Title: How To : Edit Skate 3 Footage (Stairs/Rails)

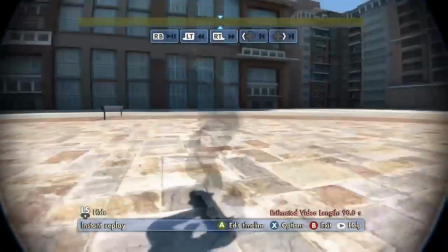[0:03]
What's going on, everybody?
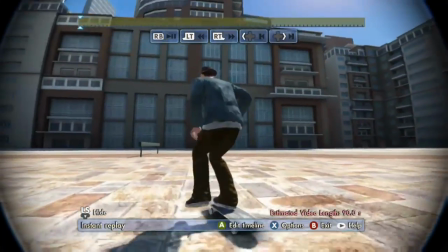[0:05]
Rest in Peaches here with a brand new video, and today what we're going to be talking about is how to edit skate footage.
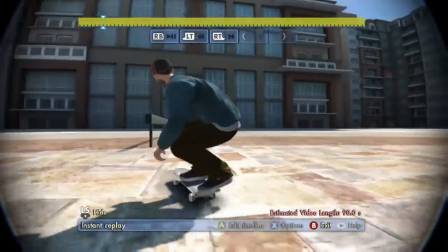[0:13]
Now, this specific video is going to be how to edit and cut together footage from like flat bars,
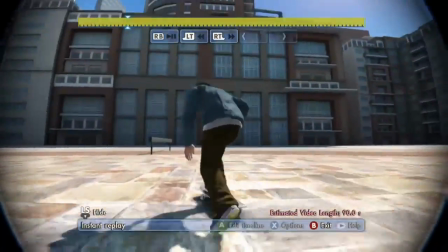[0:21]
rails on flat, and sets, like stair sets, rails, and gaps.
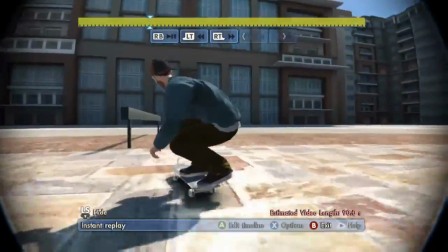[0:28]
Just because like manual stuff is whatever, but this is also just for single clips.
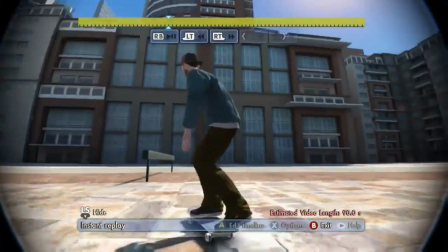[0:35]
I wouldn't really recommend editing like this for like for lines or anything like that.
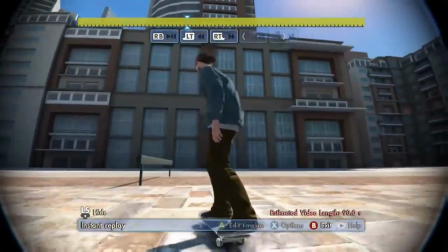[0:39]
So here we're just kind of trying to find like what I'm looking for in my line.
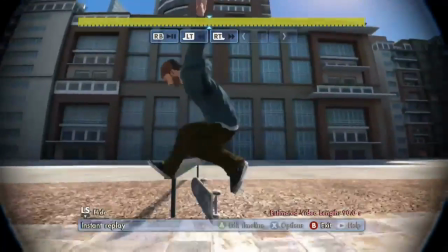[0:47]
I like that, the kickflip shove it out, kickflip Smith shove out, and the heel flip feeble backside flip out.
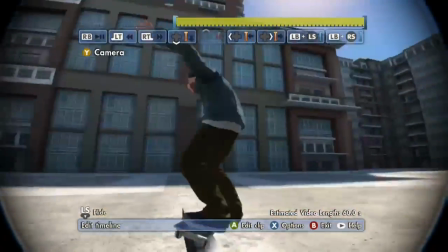[0:53]
I did like that. So first and foremost, we're gonna cut exactly to where we want our footage.
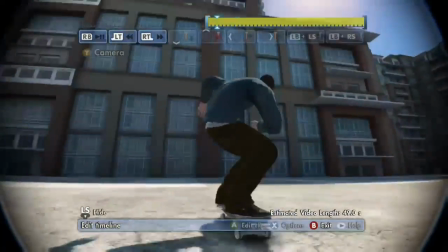[1:00]
Back, we like that heel flip, phoebe, backside flip, and we're going to cut all the way back.
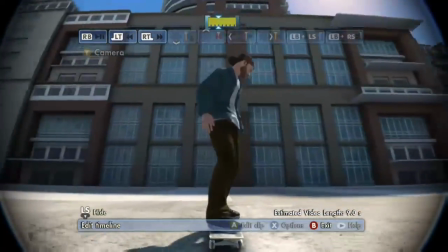[1:08]
Now, because the way skate works is you have to have a certain amount of footage, so I wanted to just edit that heel flip, phoebe, backside flip,
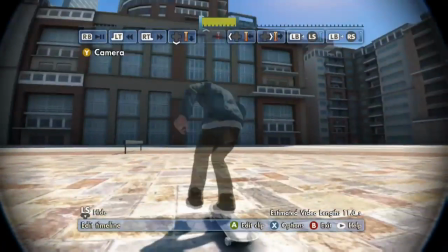[1:16]
but it's got to be longer, so I'm just going to go ahead and take this kick flip,
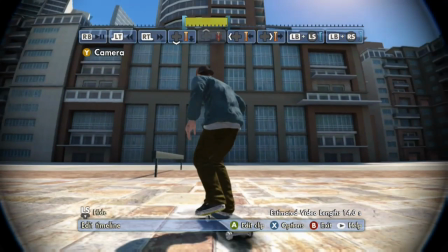[1:22]
front Smith, shove, and the heel flip, front phoebe, backside flip.
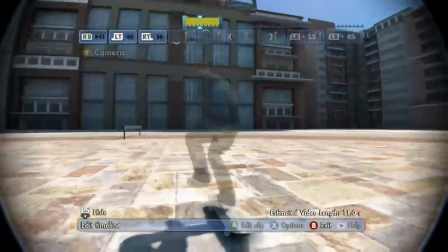[1:30]
Now for this, I'm going to be using slow motion. I only really recommend slow motion for like kind of ender type stuff,
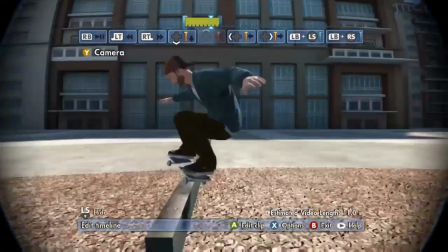[1:38]
like really good or really techie tricks, or ramping a rail to make it, make the sound.
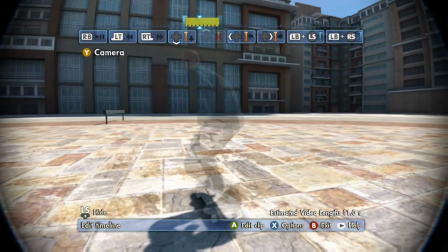[1:45]
But this is just an example, how to get that kind of stuff.
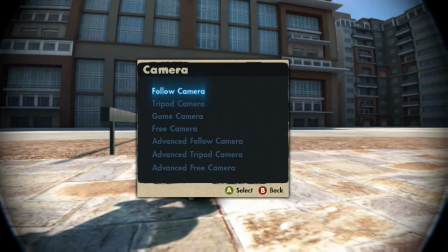[1:50]
So first we're going to cut the clips in half on my little line up there.
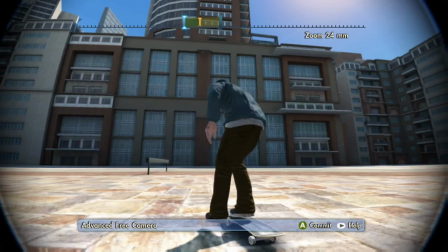[1:54]
So that's down on the D-pad is going to actually set a marker where you can't mess with the camera from that point on.
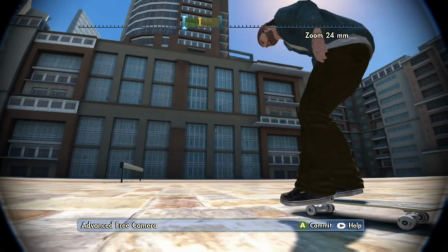[2:01]
So anything you change in before the line doesn't affect everything after the line.
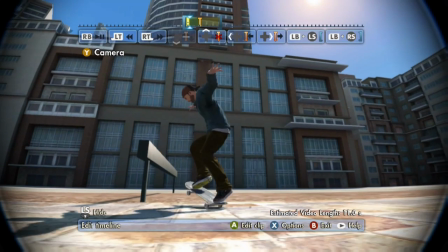[2:07]
And I'm using the Skate and Create upgrade pack, which gives you the more camera options for the advanced free camera,
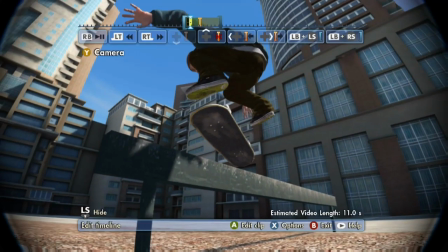[2:14]
which I use pretty much for all of my editing with Skate.
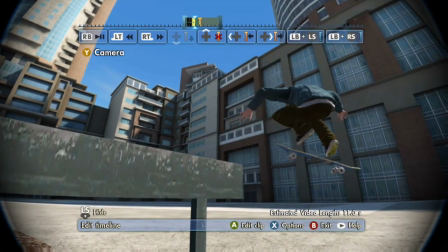[2:19]
The free camera, I'll use like the free tripod every once in a blue moon, but I really like the way that the free cam works.
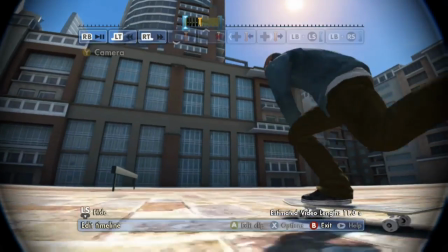[2:26]
As you can see, I can kind of like move it around wherever, like however I like. And then once you put everything together, watch it to make sure you like your angles.
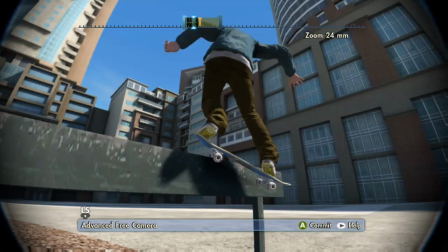[2:35]
I didn't like how it was like where you lose the skater for half a second, so I kind of backed the camera up.
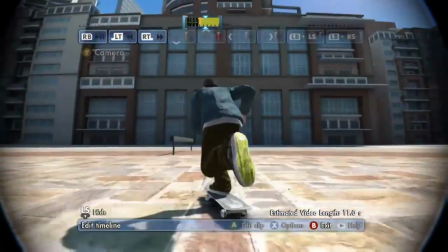[2:45]
Kickflip, phoebe, or Smith, shove. I like that. That I liked. So now for this, we're going to edit the second clip.
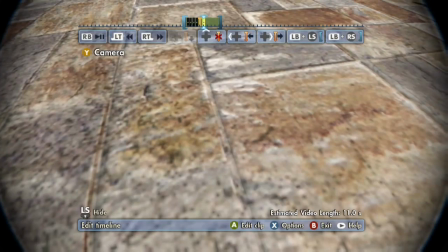[2:53]
We'll be doing the slow motion after. And for this, it's kind of like a different take on it, where it's the camera pans up from the floor.
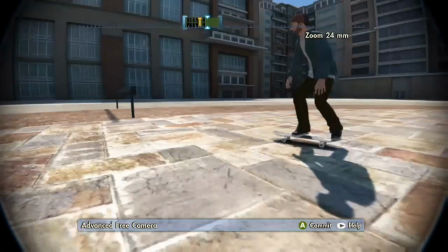[3:00]
So it kind of looks like you're following them.
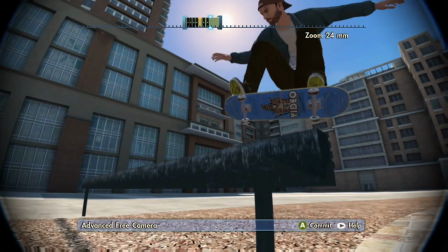[3:03]
And then we're actually going to film this front side instead of the back side, because I like the way feebles look front side.
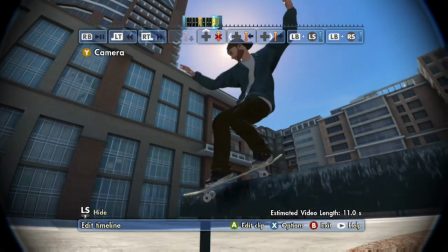[3:13]
But I do like the way front Smith looks backside.
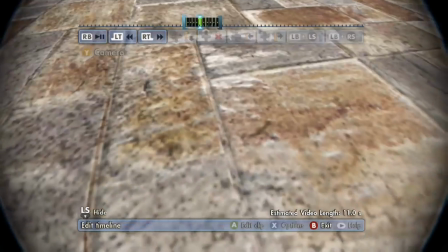[3:19]
So we're going to do that, and then we're going to check it out to make sure it's exactly what we want.
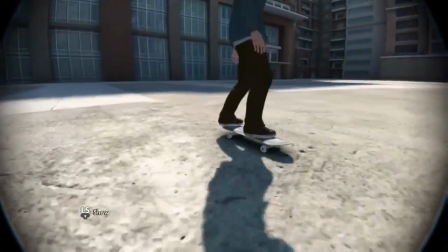[3:26]
And that looks pretty decent.
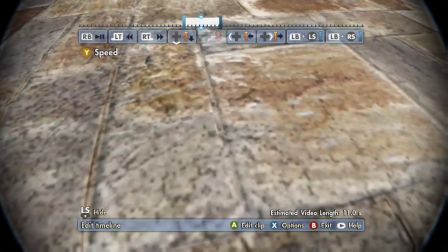[3:27]
Now we're going to go into slow motion, so Y on the speed, and once again we're going to put that marker down
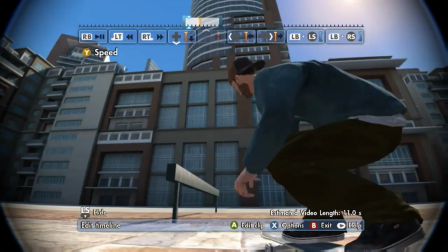[3:37]
so that we can't mess with the speed on the other side, because it gets kind of annoying if you forget to put that marker down.
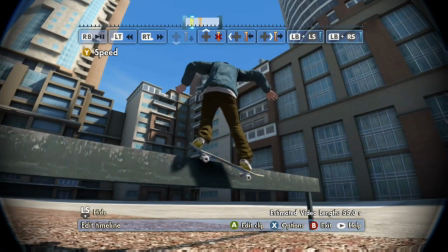[3:43]
So as soon as you lock onto the rail is where I'm placing my slowdown, my ramping.
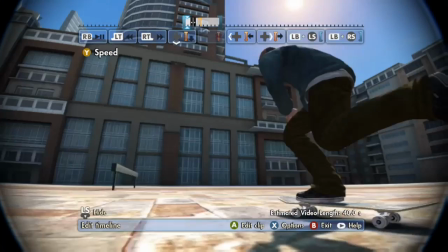[3:48]
And as soon as I come off the rail, or as soon as I can make it go faster, I will make it go faster.
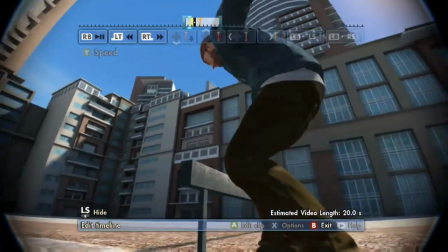[3:55]
So here we go. Super slow right here. I don't really like that.
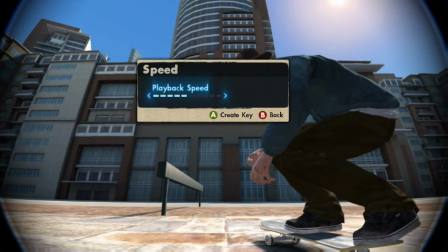[4:01]
But you hear that ramp, that so we're gonna speed it up here so that it's smooth transition.
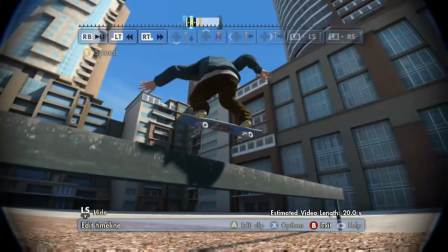[4:09]
The kickflip kind of slows down.
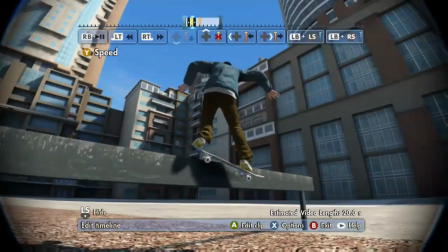[4:11]
The Smith locks in real nice. Shove it out. Now the slow-mo takes a little bit too long for me, so
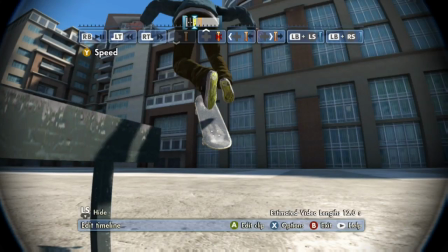[4:22]
go, but it also made this go slow, so we gotta do that. And let's check it out.
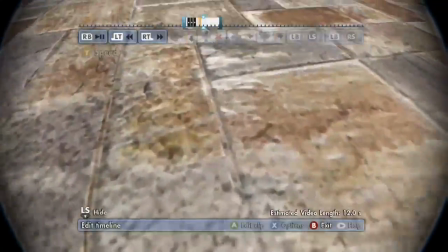[4:31]
There we go. I like that a lot. So now we're gonna set our markers here.
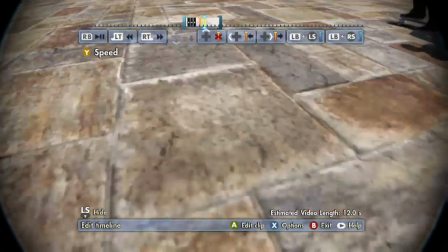[4:39]
I want it to go slow, and the video kind of cuts me off here, but I continue editing anyways.
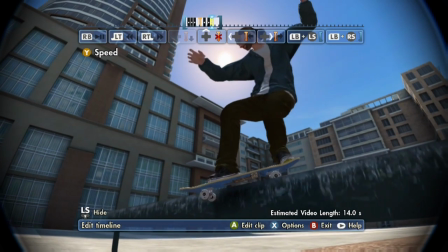[4:47]
So we're gonna set our ramp as soon as the board hits the rail. I just love that sound it makes when you ramp as soon as the board hits the rail.
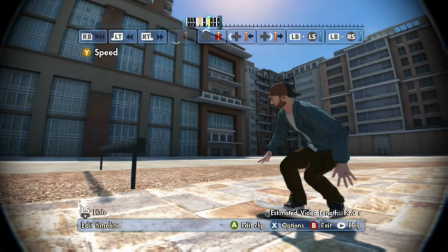[4:56]
That sound. So let's check. I got all my markers down.
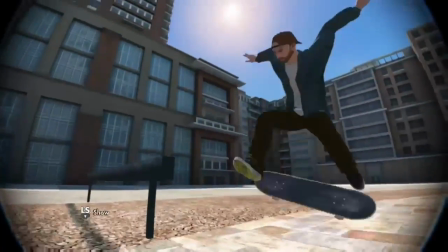[5:03]
see what it looks like.
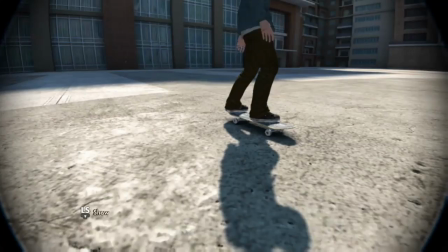[5:08]
A real long grinding sound.
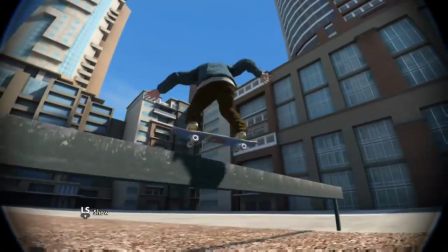[5:14]
Alright, so let's see what our hard work has gotten us. A couple clips. Front Smith shove, real nice.
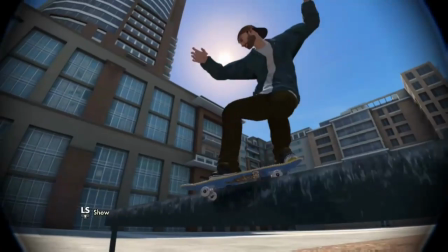[5:22]
And then heel flip front feed, backside flip.
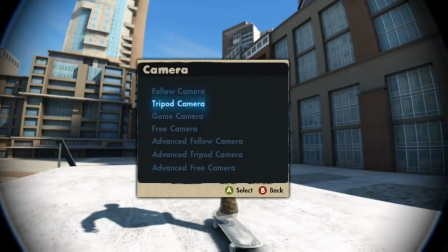[5:28]
Perfect. Alright, let's move on to sets.
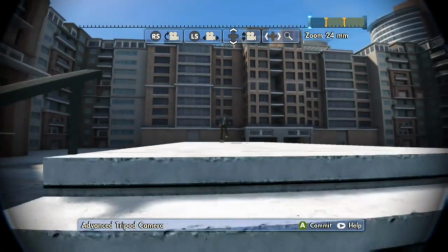[5:30]
Now with sets, I already cut these clips, so I know where everything is, so I don't mess with my cameras.
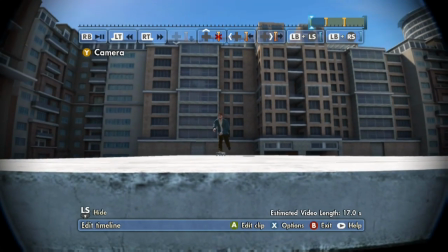[5:38]
I do like zooming in a little bit sometimes, you know, sometimes I don't.
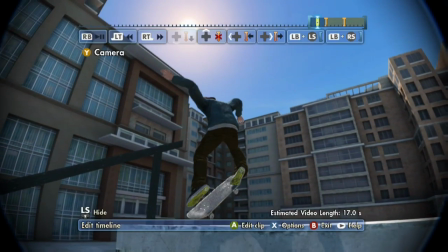[5:43]
But for this, I'm actually going to be going with the advanced tripod,
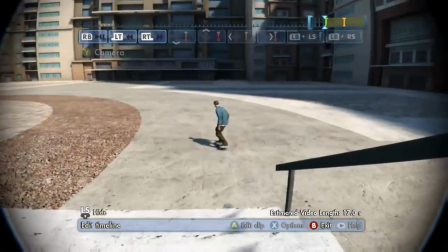[5:50]
so that there's not too much movement and it really locks that skater into the center of the screen.
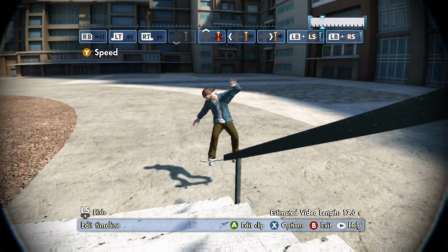[5:57]
Cab flip, lip. We're going to do our ramping here.
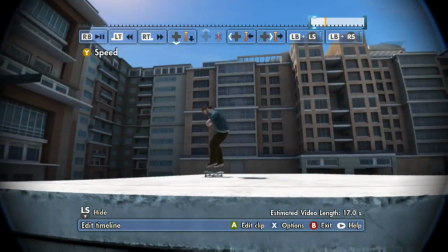[6:05]
So we're going to place the full speed at the beginning of the clip so that it doesn't impede too much on when we slow it down.
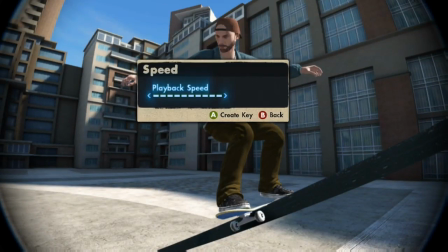[6:13]
And on this, I'm actually going to do it on the pop. So we're going to ramp the actual trick and not the rail.
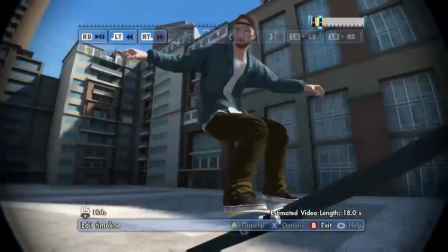[6:20]
You can see here it's like showing off the fact that you're doing a full cab flip, and then the lip slide is regular pace, regular speed.
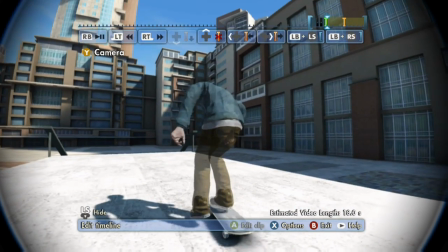[6:30]
And we're going to be going back into our camera for our second clip.
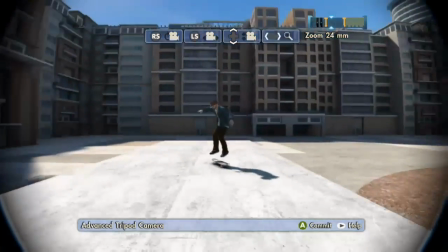[6:35]
So again, with the advanced tripod, just because I want that skater locked into the center of the screen, I don't want too much movement from my camera while they're skating a rail.
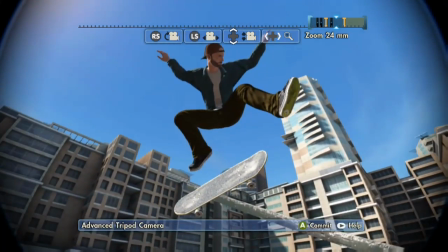[6:44]
You can see a little bit too close, so we're going to move the camera back.
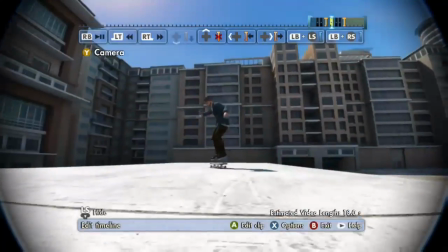[6:49]
On the switch tray, switch nose slide. Let's check it out.
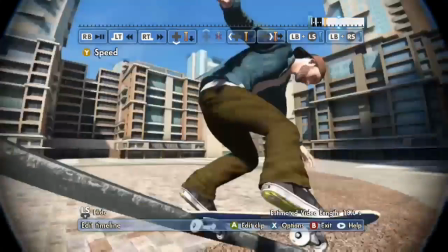[6:54]
Switch tray, switch nose slide. I like the way that when he came down, the board was like right in the camera's, like right in the middle of the camera.
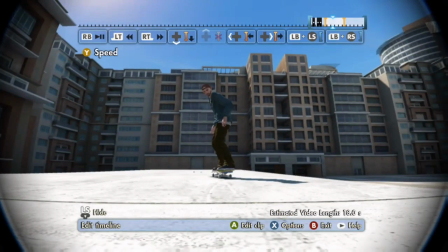[7:03]
We're going to set our markers so we don't mess with the other clips. My voice just broke twice in a row.
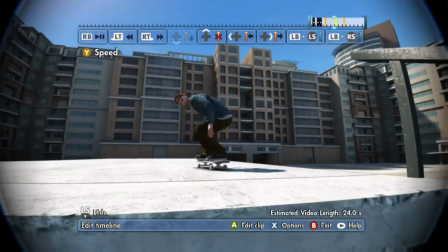[7:09]
Alright, so again, playback speed is going to cut when we actually pop the trick,
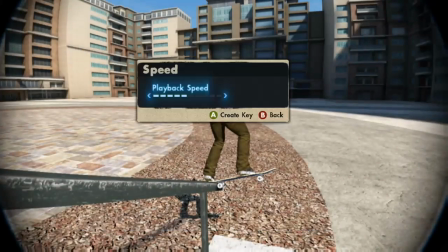[7:17]
not when we land on the rail again. And then we need full speed to exit the rail.
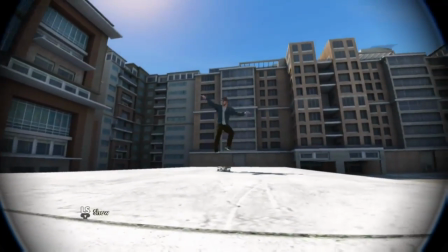[7:24]
Let's check it out.
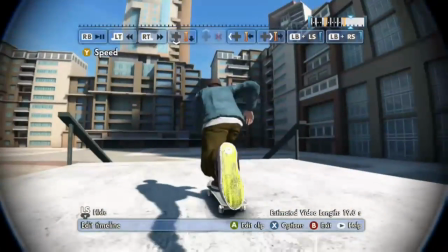[7:29]
Perfect. Really good right there. I really like that trick. And then this is going to be skating a set.
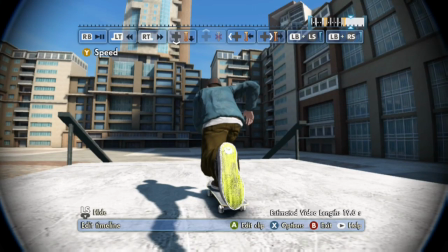[7:35]
So for the set,
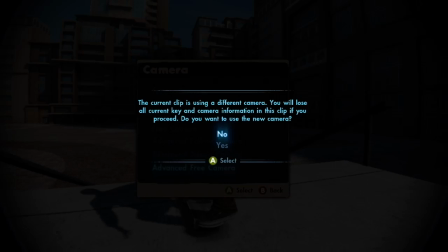[7:41]
there we go, looking for our camera. We're going to do another free cam.
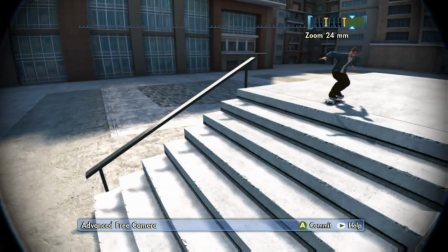[7:44]
Now this one I kind of mess around with a little bit because I wanted to kind of get that, like check out how big this set is look on this.
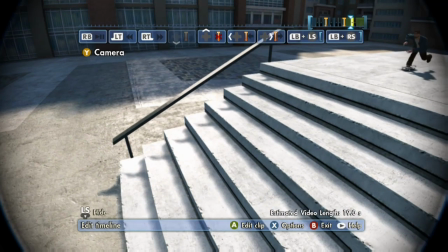[7:51]
So it's more like a, I guess you would call it like a drone cam kind of deal on the front side flip.
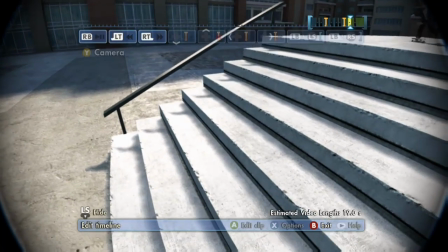[8:00]
So we're going to go like kind of like a pan down, pan up, pan back out.
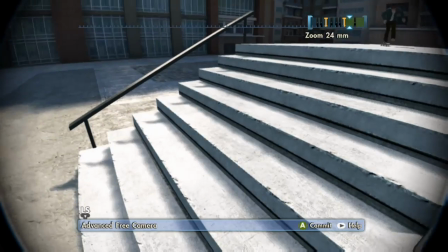[8:06]
And, you know, it's a video game, you know, you don't have to take it too seriously. You can just have fun with the angles and stuff.
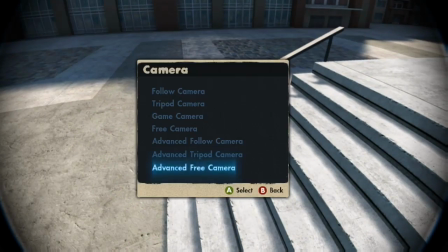[8:11]
It keeps head chopping there, and that was really upsetting me, like the way I was looking at it.
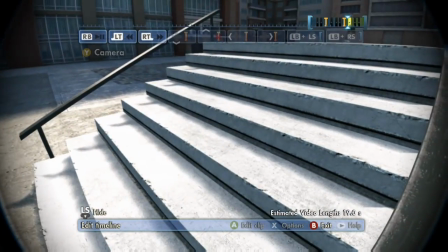[8:18]
So we're going to go back.